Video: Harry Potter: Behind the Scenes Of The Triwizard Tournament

I'm afraid of falling or something, and everybody turned around pointing and laughing.
Remember how Emma Watson once admitted to having a little crush on Tom Felton?
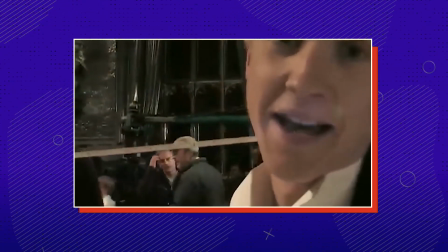256s No practice, just going straight into it. Lucky man, lucky man.
Tom must have reciprocated it.
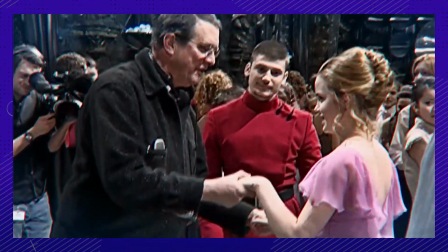262s
Just winging it must have been a joke, because seconds before, the director was showing them what to do.
I'd like to be able to dance, but I just don't want to learn, if you know what I mean.
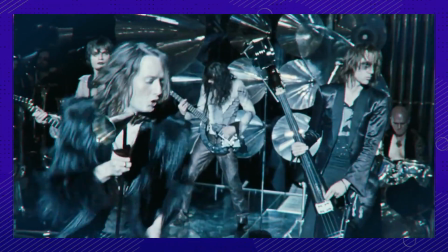274s
That's okay, there's always the mosh pit. So yeah, that'll be the first time you're seeing a mosh pit at Hogwarts.
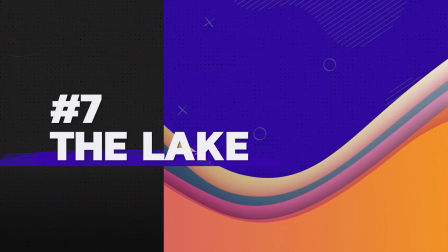279s
Number seven. This may be the most CGI Harry Potter ever used.
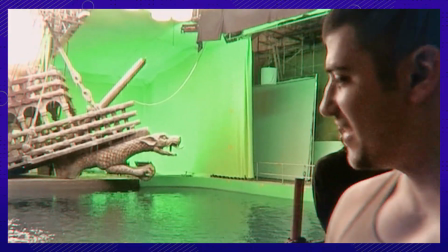284s
Out of the water, the giant pool is surrounded by green screens.
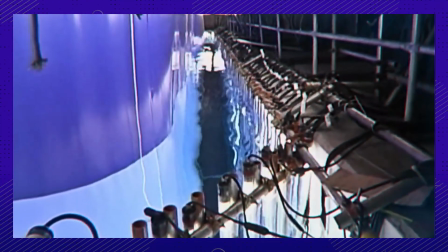288s
To light up the tank, they used dozens of fluorescent tubes that shone on the outside of the tank so that it would glow on the inside.
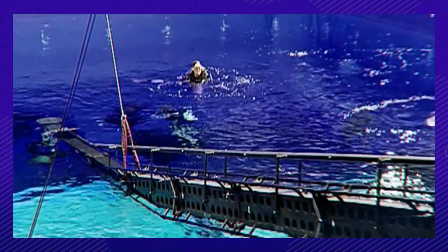295s
And inside of the tank, The entire thing is one giant 20-foot pool surrounded by blue screens.
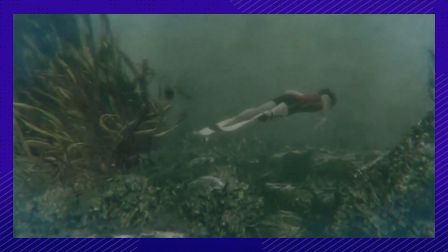301s
The underwater environment that was created almost entirely from CGI was inspired by a Scottish loch.
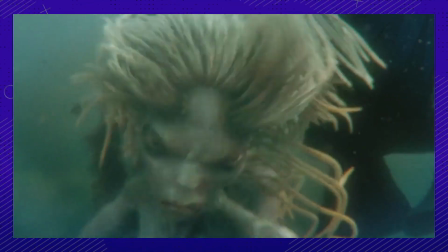308s
The CGI merpeople were designed to look mythical, but getting them to look creepy took work.
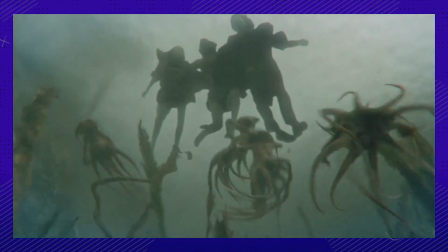314s
In order to make it look like Daniel was acting off of something, there were two divers in blue suits grabbing at him.
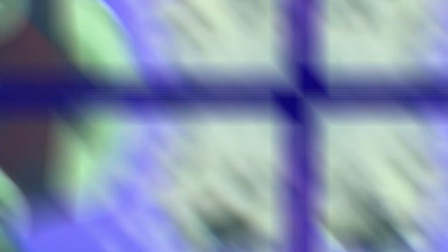320s
Radcliffe spent roughly 42 hours underwater filming. He did scuba training for 6 months, and 6 weeks were spent filming.
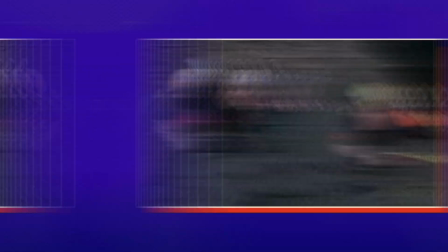329s
We're not sure we could handle that much water.
We obviously wanted to get as much practice in as possible for the underwater stuff.
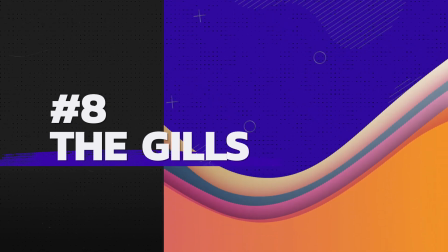335s
Number 8. Gillyweed is only one part of Dan's transformation.
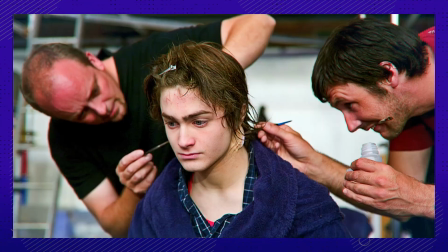339s
An hour and a half was dedicated to applying Dan's silicone prosthetics.
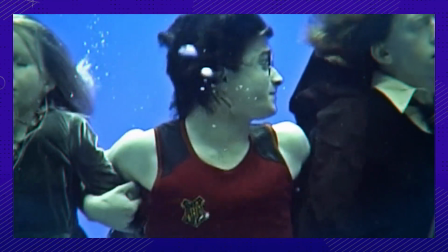345s
They needed to be extra secure to survive the underwater climate. Number 9.
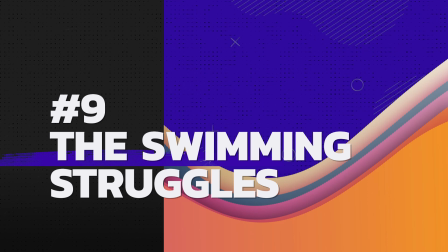350s
If only they could capture every shot they needed in one take.
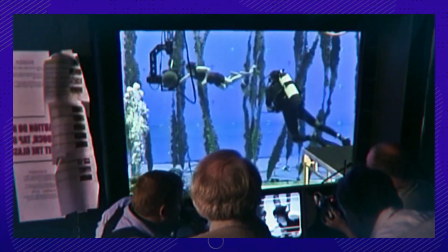354s
They had underwater sanctuaries in place that Daniel could use to slip in for a minute and just take a good breath, so that he didn't have to come back up to the surface.
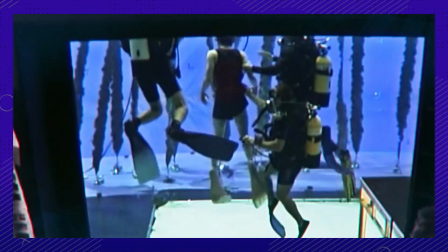363s
It had both windows and a chimney. There were 20 people on the diving team helping Daniel out.
Once he accidentally gave the wrong signal to the dive team, that meant, "This means, quick, I'm drowning, get me up to the surface," whereas to me, that means, "Hey, I'm fine."
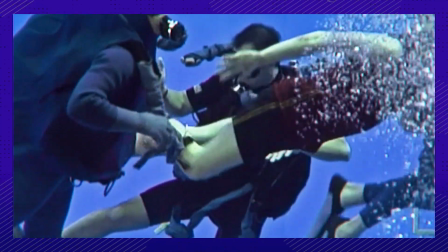377s
The entire team was in a flurry to help him out. Oopsie. Dan had to record his lines after filming in a tiny bucket with an underwater microphone.
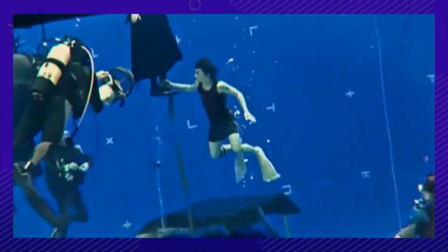387s
Communicating with Radcliffe underwater was tough. They'd have to talk through a chain of people, and it slowed up the process immensely. After all the work he went through, you know what thanks he got? He wound up with 2 ear infections from all his time spent underwater. The actor who plays Victor Crumb was terrified of deep water. To get over his fear, he would work on his anxiety in the shower.
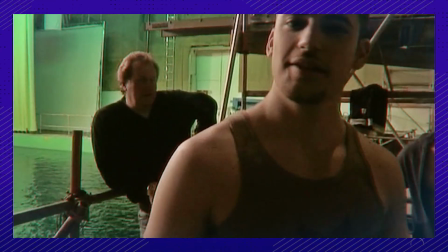409s
We know what you're thinking, huh? He was allowing the water coming from the shower head to overwhelm him so that he could practice being in the tank.
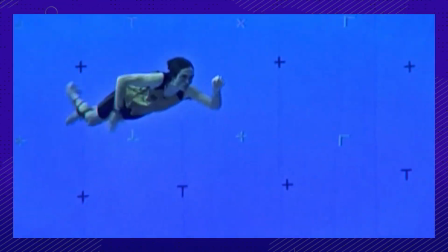416s
Robert Pattinson struggled too, because he would get disoriented underwater, not knowing which way was up.
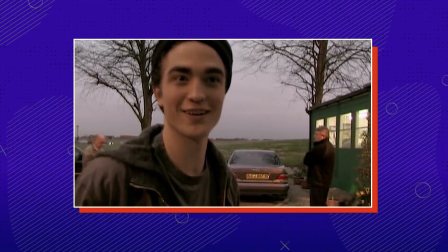422s End of a long, hard day. I'm off.
Number 10, start the effects and action.
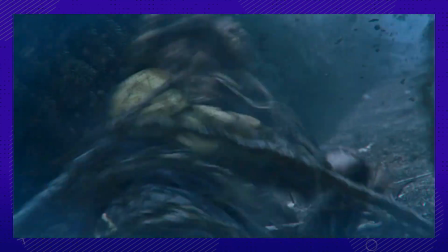429s
Pattinson isn't being attacked by living vines, of course, but he is being dragged back by a cord.
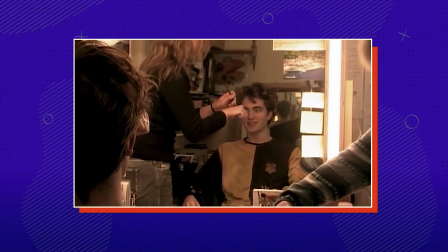435s
That's switched out for a vine in the following shot.
These are all the wounds from being attacked by the magical hedge.
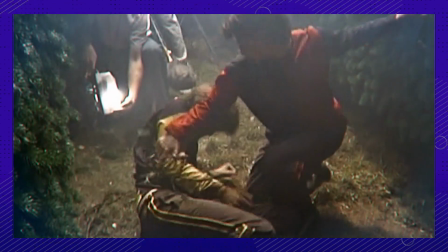441s
We can always count on Robert to demystify the experience for us, magical hedge.
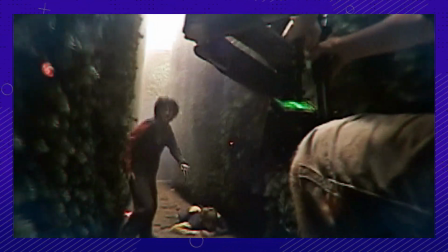447s
The hedge was 25 to 40 feet high, and the path only 5 feet wide to make it feel super claustrophobic.
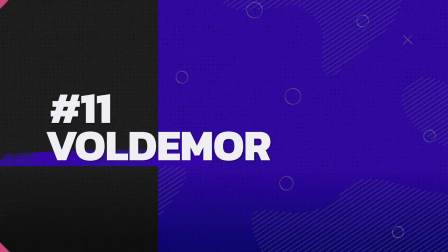455s Some game, huh? Some game.
Number 11, and now, here comes the moment we waited 4 movies for.
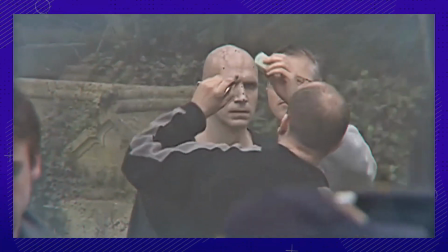463s
Voldemort's big reveal. He wore one prosthetic to cover up his eyebrows, and the rest was done with CGI.
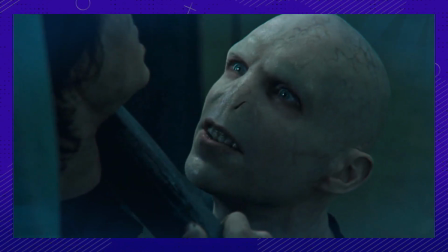470s
In the books, Voldemort had red eyes, but that was changed in the movies because humans are scarier than monsters.
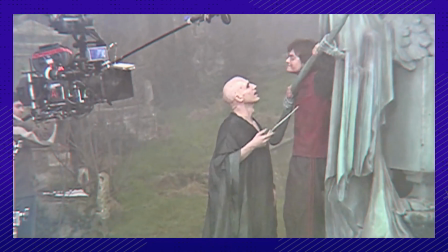477s
True story. Without the music to set the tone, Voldemort kinda comes off as comedic.
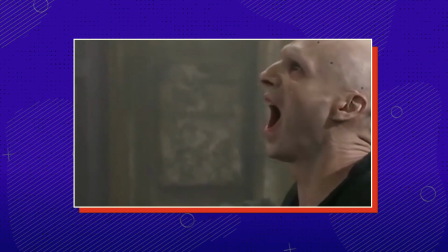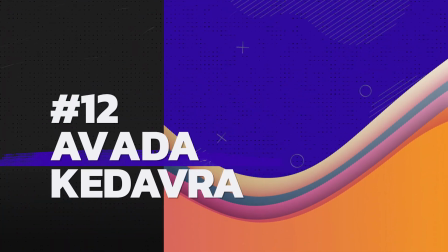492s
Number 12. We are dedicating an entire spot to Robert Pattinson being Avada Kedavra!